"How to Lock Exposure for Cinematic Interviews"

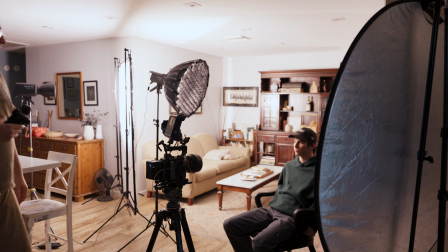Yeah, so he's 3.5 stops difference, which that's a lot.
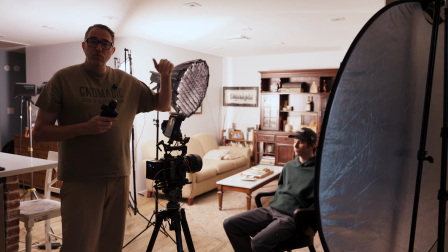So 1 stop would be 2-to-1 ratio, 2 stop would be 4-to-1 ratio,
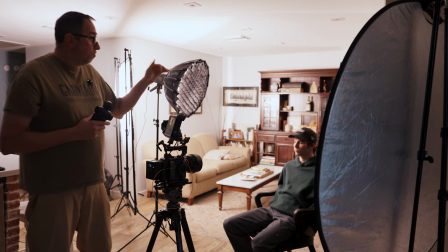3 stop would be 8-to-1 ratio, and he's above that. So he's sitting really, really dark.
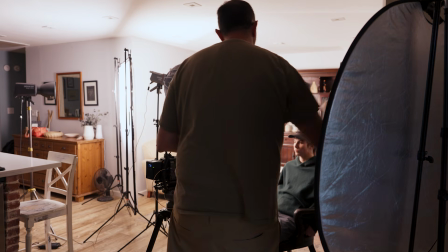So now we can remove our neg and see what it does. Or what we can do is introduce a light to control the fill side.
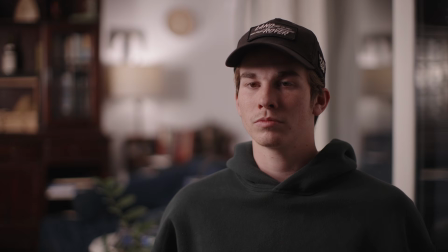But by just removing the big pop-up, allowing the light to bounce off the wall, we now have a much better ratio here.
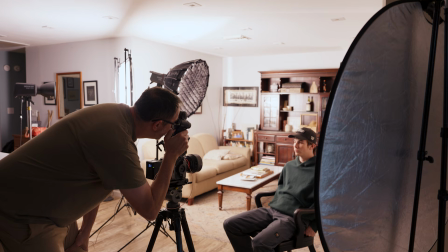Let me see what that is. So that's a two stop ratio.
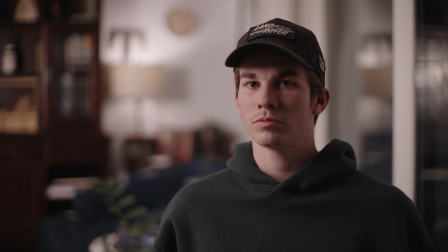So that's a 4-to-1 ratio that we have, and that looks a lot better. Now he's wearing a hat, and so obviously in real life, if he was wearing a hat,
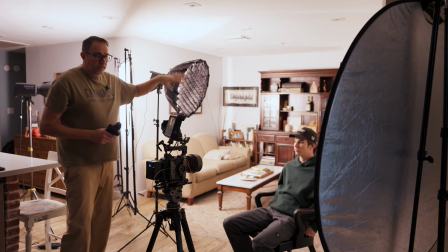I wouldn't put this light this high up because it's creating that big shadow line on his forehead.
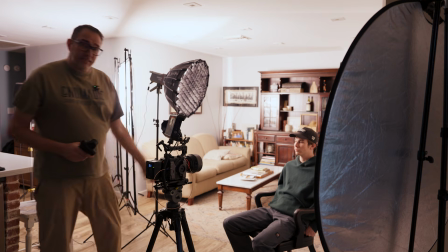What we could do is introduce a bounce kind of like by his knee to like bounce some light underneath the hat a little bit.
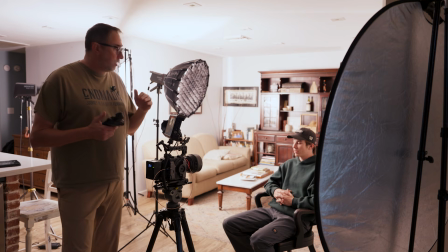But again, the beauty of working this way is not only do you have full control over the exposure, you have full control over contrast, but now you're working away from what the camera is doing,
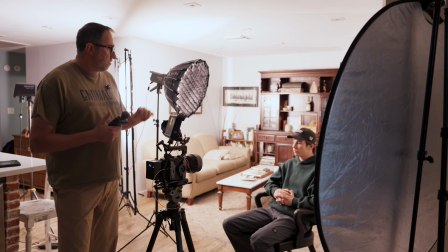what log profile you're using. Everything is universal when you work in stops. And when you're communicating with people, especially if you're working with professional gaffers, you can simply say, I need 1 stop of light added to that corner or wherever, and they'll know exactly how to give you 1 stop of extra light where you need it. So hopefully that was helpful. Thank you for watching. I really appreciate it. Happy filming.